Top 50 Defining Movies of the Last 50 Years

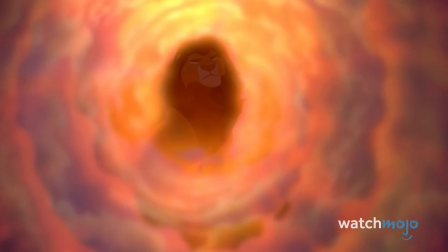[4:11] Remember who you are my son and the one true king.
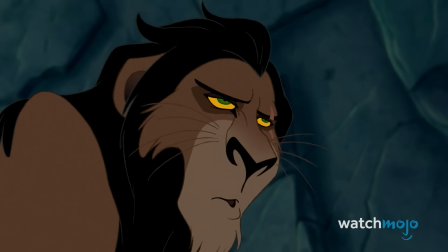[4:20]
It includes incredible performances from Jeremy Irons and James Earl Jones.
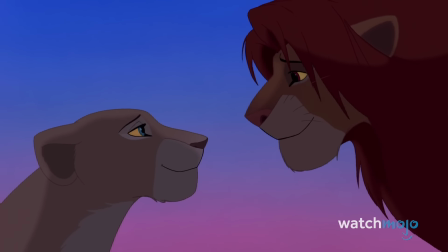[4:24]
There's also the award-winning soundtrack, with songs from Elton John and Tim Rice.
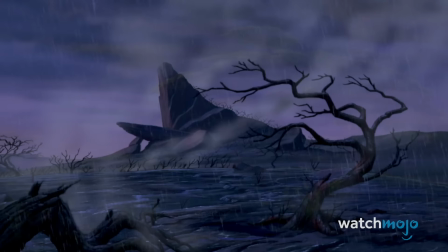[4:29]
The influential movie went on to inspire a long-running Broadway show and a remake.
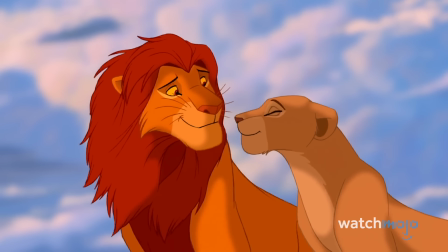[4:34]
Combining strong story elements and emotional depth, the animated adventure ranks highly among Disney classics.
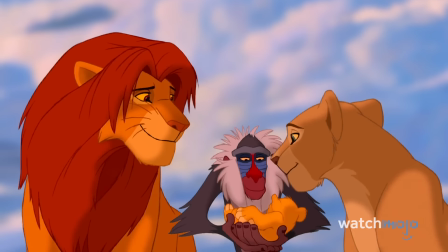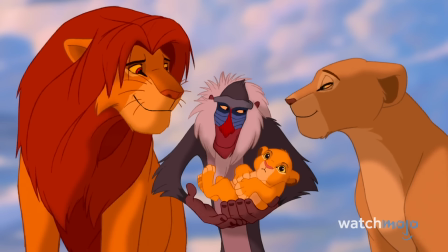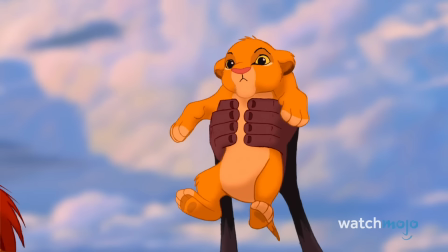[4:50]
Number 45, Eternal Sunshine of the Spotless Mind.
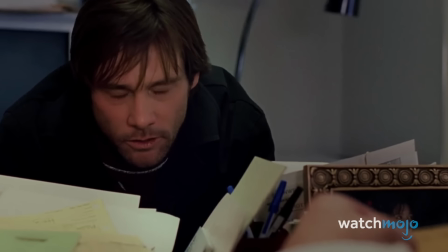[4:55]
Mixing science fiction and romance, this Michel Gondry film is a departure for funny man Jim Carrey, whose performance was widely hailed as one of the best of its time,
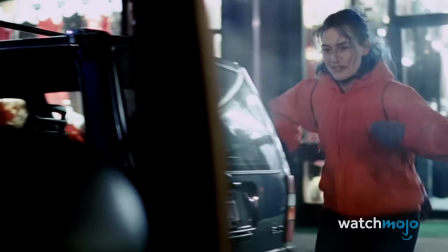[5:03]
alongside Kate Winslet, another accomplished thespian taking on a challenging role.
You're not a stalker or anything, right?
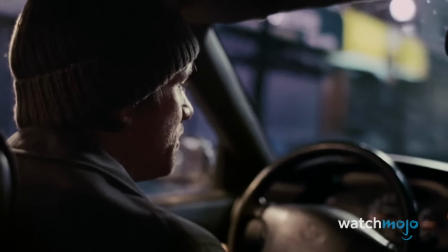[5:09] I'm not a stalker. You're the one that talked to me, remember? That is the oldest trick in the stalker book.
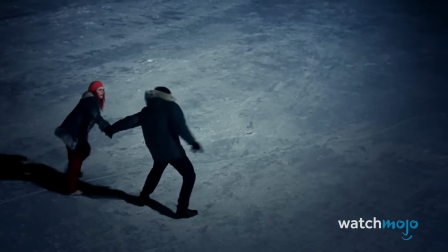[5:14]
The movie is a refreshing delight that nabbed the Oscar for Best Original Screenplay.
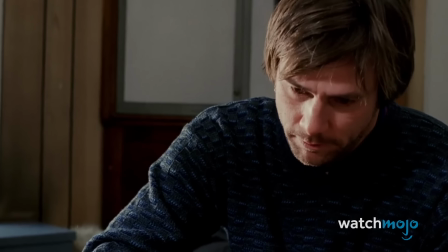[5:18]
After discovering his former love has deleted him from her memory through a new and advanced procedure, protagonist Joel Barish sets out to do the same.
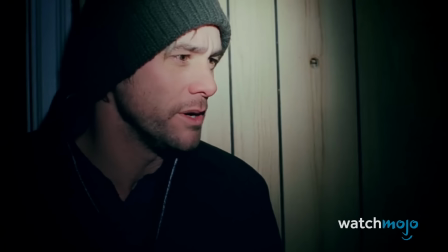[5:26]
But he soon has second thoughts.
You're erasing her from me. You're erasing me from her.
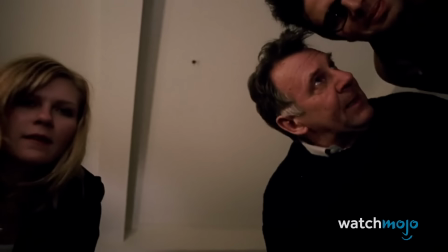[5:34]
As doctors attempt to chase down all memories of Joel's love, we enter the frightened labyrinth of his mind.
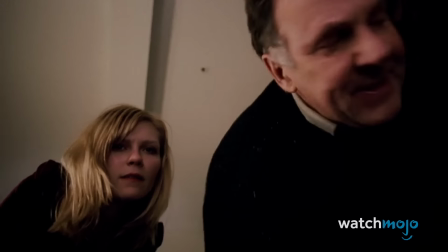[5:40] Oh, this is not bad.
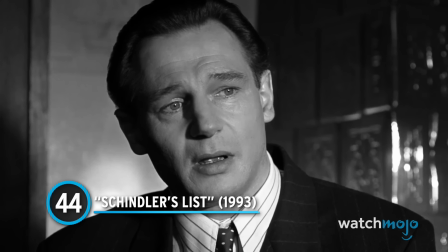[5:46] I'm gonna have to give him this.
Number 44, Schindler's List. Steven Spielberg aspired to shoot this historical drama as if it were a documentary.
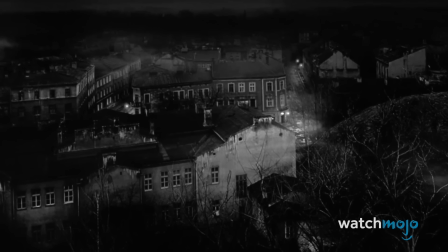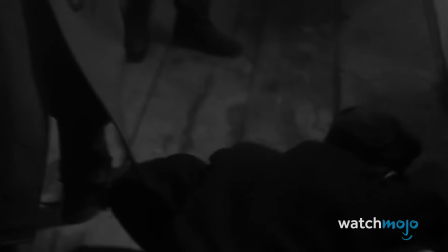[6:00]
The result may be the most immersive and horrifying depiction of Nazi Germany ever put to film.
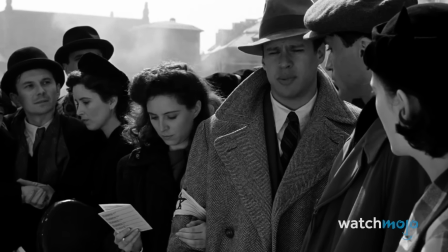[6:05] You need to convince him you have a trade, something valuable to the war effort. Like what? I'm a musician.
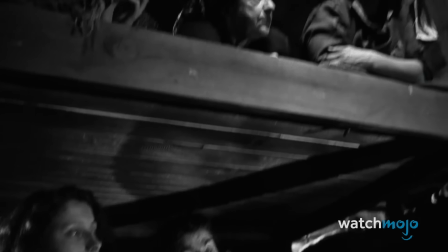[6:11] What if you don't? Your name goes on the list?
Schindler's List demonstrates how black and white cinematography can feel more authentic than color.
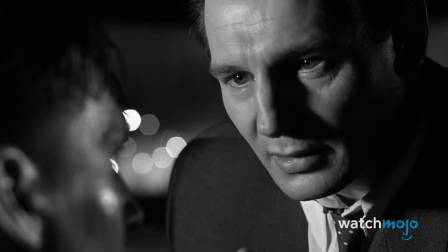[6:17] I think you are drunk. That's power, Amon.
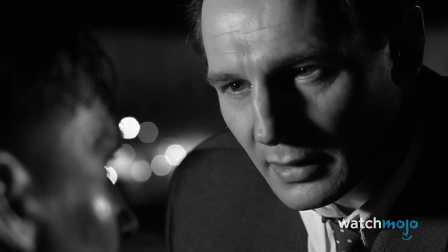[6:24] That is power.
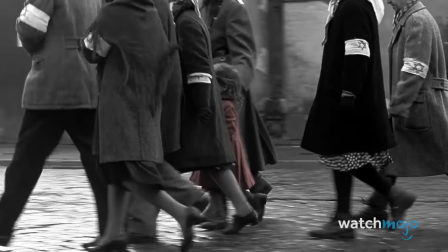[6:26]
It breaks humanity down to its basic components, allowing us to see the evil in the world that many turned a blind eye to.
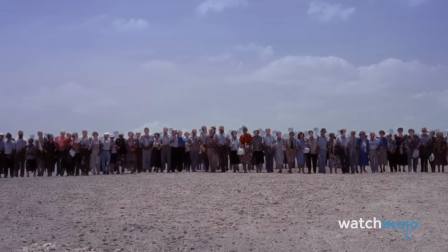[6:33]
When color does briefly enter the picture, it provides both a glimmer of hope and a gut punch of guilt.
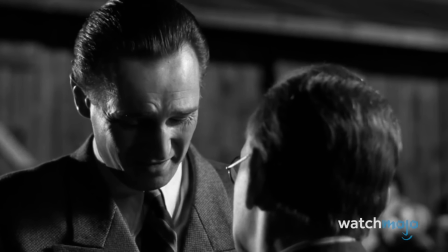[6:39]
Schindler's List is not only a reminder of the lives lost, but also that one person can make a difference.
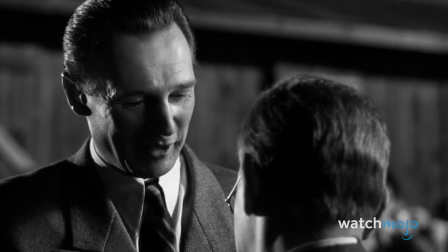[6:44] I threw away so much money.
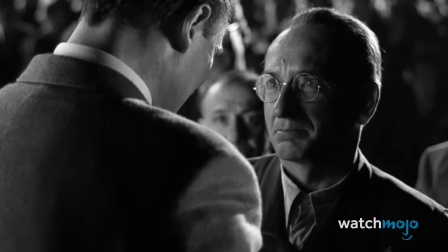[6:51] You have no idea. If I just... generations because of what you did.
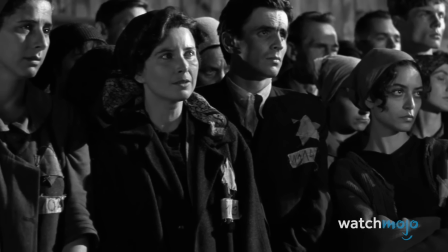[6:59]
The film would finally bring Spielberg the Oscar gold for Best Director and Best Picture.
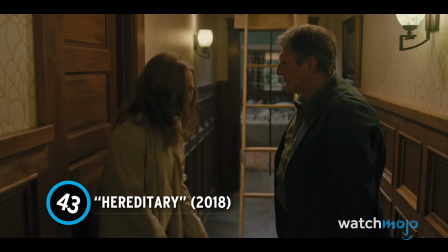[7:04]
Number 43, Hereditary.
Listen to me, Steve.
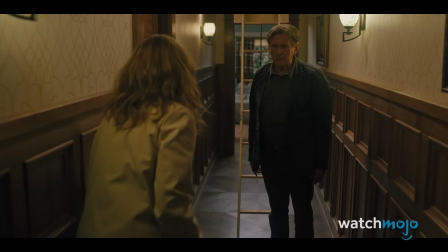[7:07] I know you don't trust me, and there is nothing I can do about that. But they put a curse on us when we brought Charlie back.
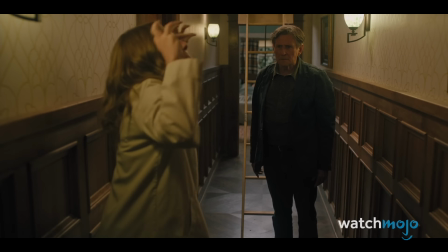[7:14] We made a pact with something.
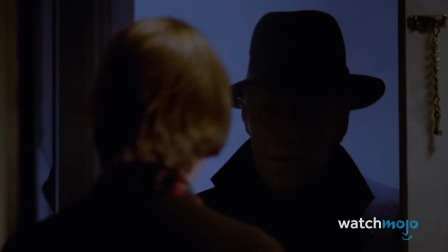[7:16]
In case you thought that smart, thought-provoking horror films had gone away since the heyday of classics like The Exorcist and Rosemary's Baby, the past decade has shown otherwise.
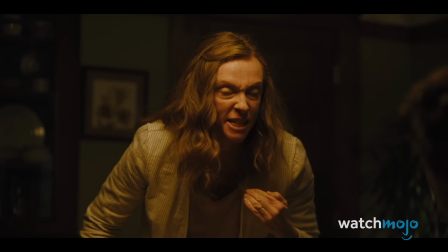[7:25]
Amazingly, Get Out and Hereditary were both feature film directorial debuts. With Hereditary, Ari Aster shows a directorial mastery beyond his years. He isn't without seasoned talent to work with.
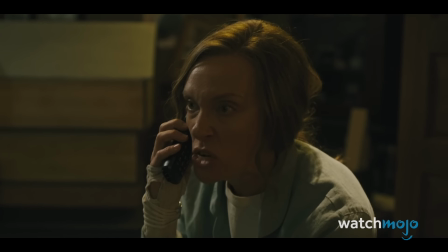[7:36]
Toni Collette is a revelation as Annie Graham, a grieving mother spiraling into madness, and not just of the psychological variety.
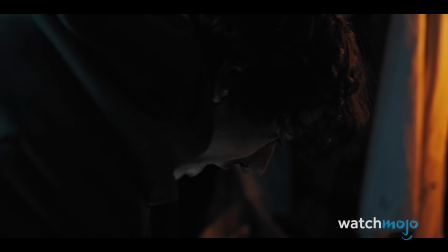[7:44]
The fact that Collette wasn't nominated for Best Actress might be the snub of the decade, but Hereditary will persist for generations.
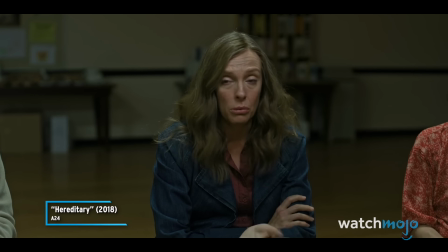[7:52] I just don't want to put any more stress on my family.
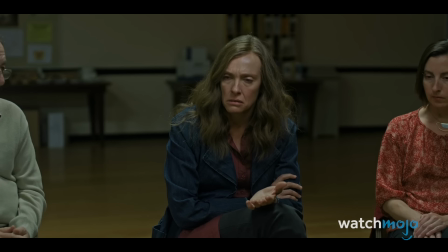[7:57] I'm not even really sure if they could give me that support.
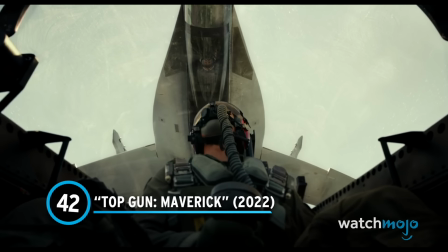[8:03]
Number 42, Top Gun Maverick.
You see me now? Come on, let's get it over with.
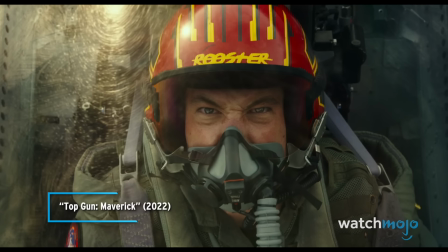[8:10] Fight's on!
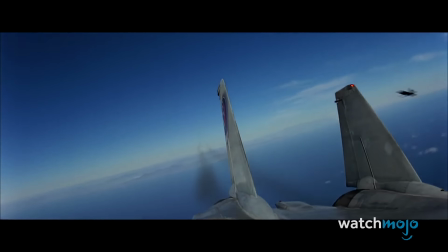[8:13]
Fans of the first Top Gun from 1986 were beyond excited and nervous when they heard the long-awaited sequel was finally getting made.